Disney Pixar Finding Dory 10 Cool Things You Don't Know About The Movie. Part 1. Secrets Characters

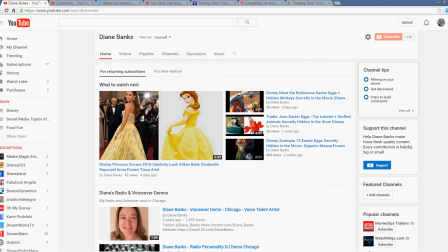(0:00)
Hey there, it's Diane Banks, voice actress, radio personality in Chicago. Please subscribe. Thanks for that. And check out my other videos you haven't seen yet, like my most recent Disney Princess Oscars 2016 Celebrity Lookalikes.
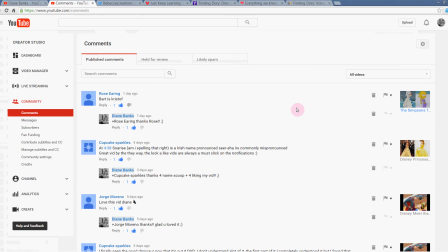(0:14)
And you guys had some great comments about that. Cupcake Sparkle's talking about one of the women in the video, the celebrity, I didn't know her name, and she said it's an Irish name pronounced Saoirse. Okay, and that's how you spell it. It looks like so-rise. but it's pronounced Saoirse, commonly mispronounced.
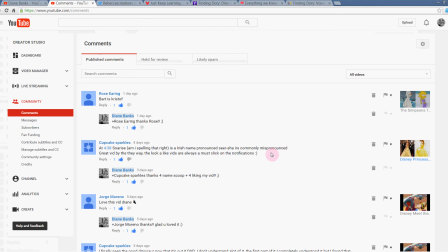(0:33)
Great video, by the way. The lookalike videos are always a must-click on the notifications. Thanks for that. And then about the video that I did, The Simpsons taking on Frozen. Got to check that one out, too. Rose Earring says, Bart is Kristoff.
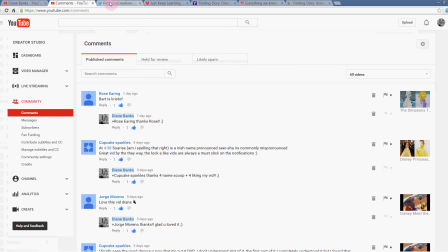(0:48)
So thanks for that tip from the video, and you'll know what she's talking about when you watch.
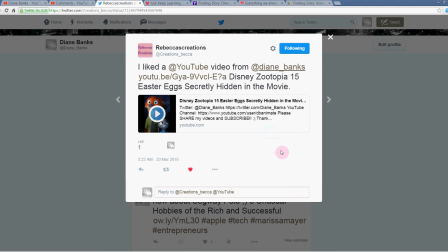(0:54)
And also a shout-out to Rebecca's Creations, who liked another of my videos on Twitter. thanks for that Rebecca she liked the Disney Zootopia 15 Easter eggs secretly hidden in the movie so be sure and check that one out if you haven't yet and if you want to see it again and also
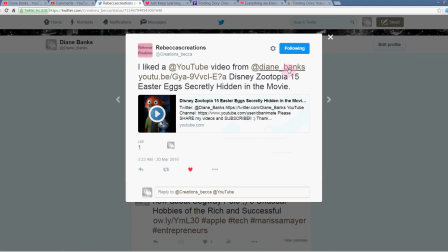(1:10)
if you guys are on Twitter follow me at Diane underscore banks and I'll follow you back okay so thanks keep the comments coming and please
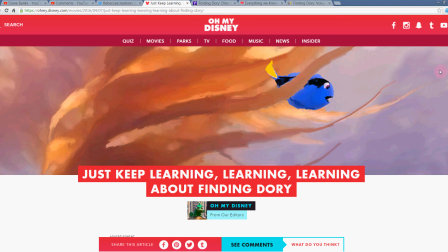(1:18)
subscribe got some scoops today from oh my Disney they just posted this about uh finding Dory some cool things that we don't know about.
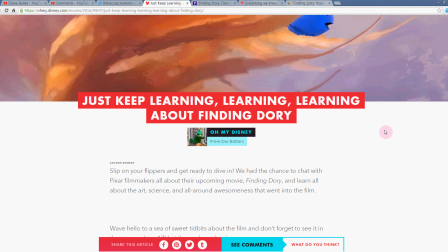(1:26)
And also I found a few other tidbits for us too on some of the voice actors. So let's dive in.
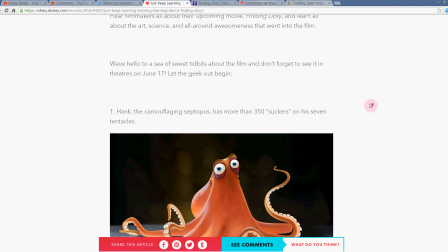(1:33)
Get it? I know, bad pun.
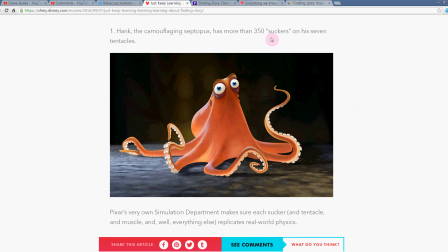(1:36)
Hank, the camouflaging septopus, has more than 350 suckers on his seven tentacles. Wow, that's a lot. And I guess he has a pretty big role in this movie.
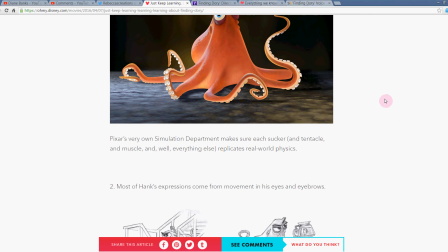(1:49)
Peeps at Pixar did an Easter egg on him, I believe.
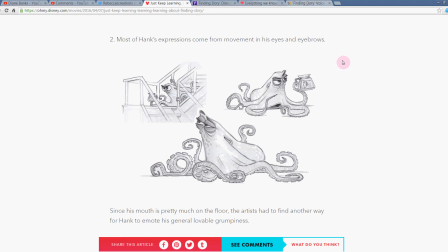(1:54)
Most of Hank's expressions come from movement in his eyes and his eyebrows because his mouth is pretty much on the floor. They had to find another way for Hank to emote his general lovable grumpiness.
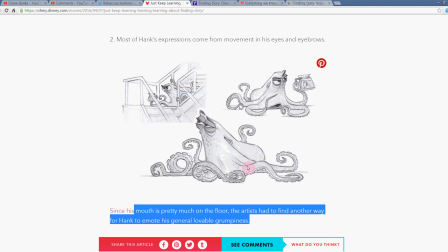(2:06)
And look at these sketches. Aren't they beautiful? Gives us something to look forward to. Can't wait to meet Hank in this movie, Finding Dory, which, by the way, is out in June. I think it's the 14th. But this is cute here. It looks like poor Dory is inside a coffee mug.
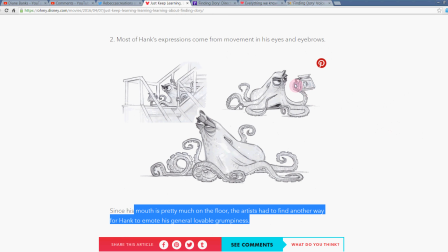(2:23)
Not a mug. What am I trying to say here? Coffee pot. So that's probably a fun sequence for us to look forward to.
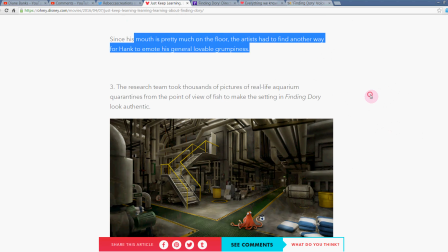(2:29)
We'll have to look for that in the movie where she finds herself in a coffee pot, I guess.
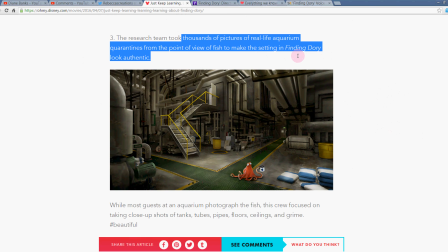(2:34)
The research team took thousands of pictures of real-life aquarium quarantines from the point of view of fish to make this setting and finding Dory look authentic. Well, that makes sense. Here's Dory. There she is again in the coffee pot. I'm curious to know how that whole thing went about.
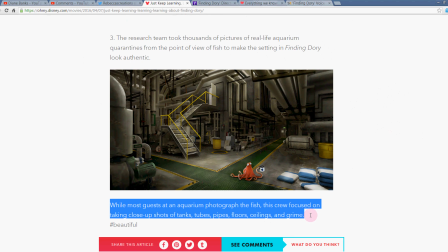(2:49)
While most guests in an aquarium photographed the fish, the crew for the movie focused on taking close-up shots of tanks, tubes, pipes, floors, ceilings, and grime, because they wanted to get the whole background of what it's like for a poor fish.
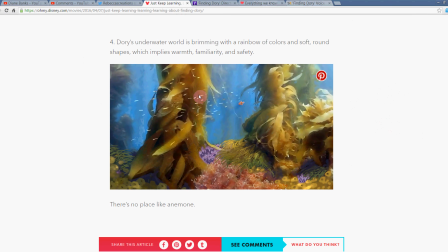(3:05)
Dory's underwater world brimming with a rainbow of colors, soft and round shapes, implying warmth, familiarity, and safety.
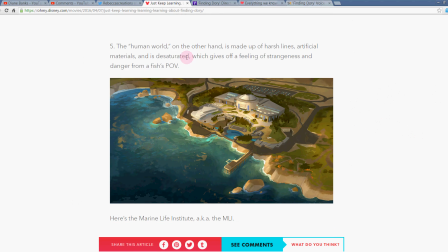(3:11)
That's nice. There's no place like an enemy. That's cute. and then the human world uh-oh we're the bad guys the human world is harsh lines artificial materials desaturated colors feeling of strangeness and danger from a fish's point of view so and then here's here you see the sketch of the marine
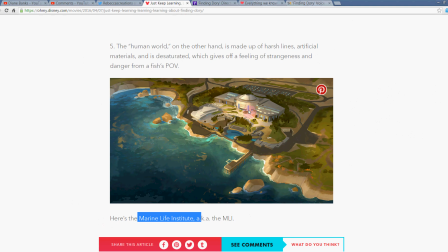(3:30)
life institute aka mli yeah it doesn't look very friendly does
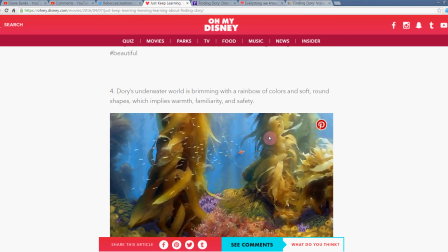(3:35)
it and this too i'm not not this this is colorful but look at how depressing this looks.
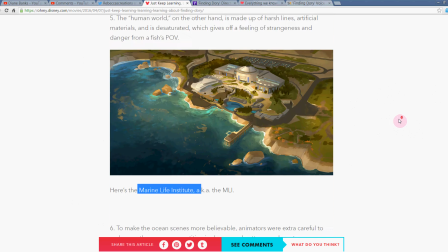(3:41)
Ooh, an ominous. Okay, number six.
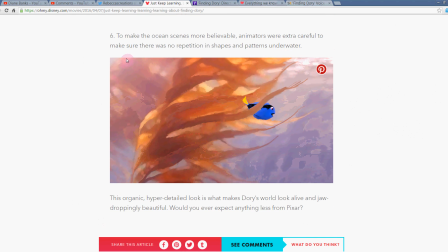(3:45)
To make the ocean seem more believable, animators were extra careful to make sure there was no repetition in shapes and patterns underwater.
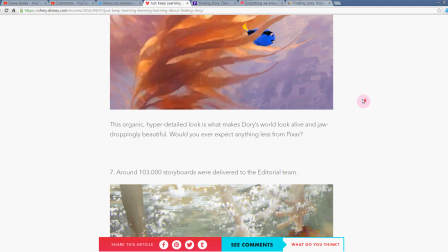(3:52)
Here we see a lovely pastel from the work, and they said, let's see, the hyper organic look.
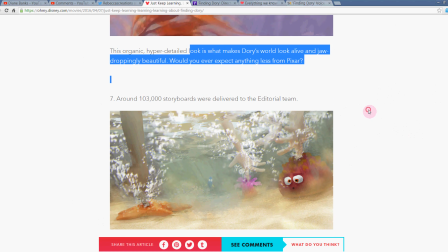(4:01)
Okay, well, let's move on.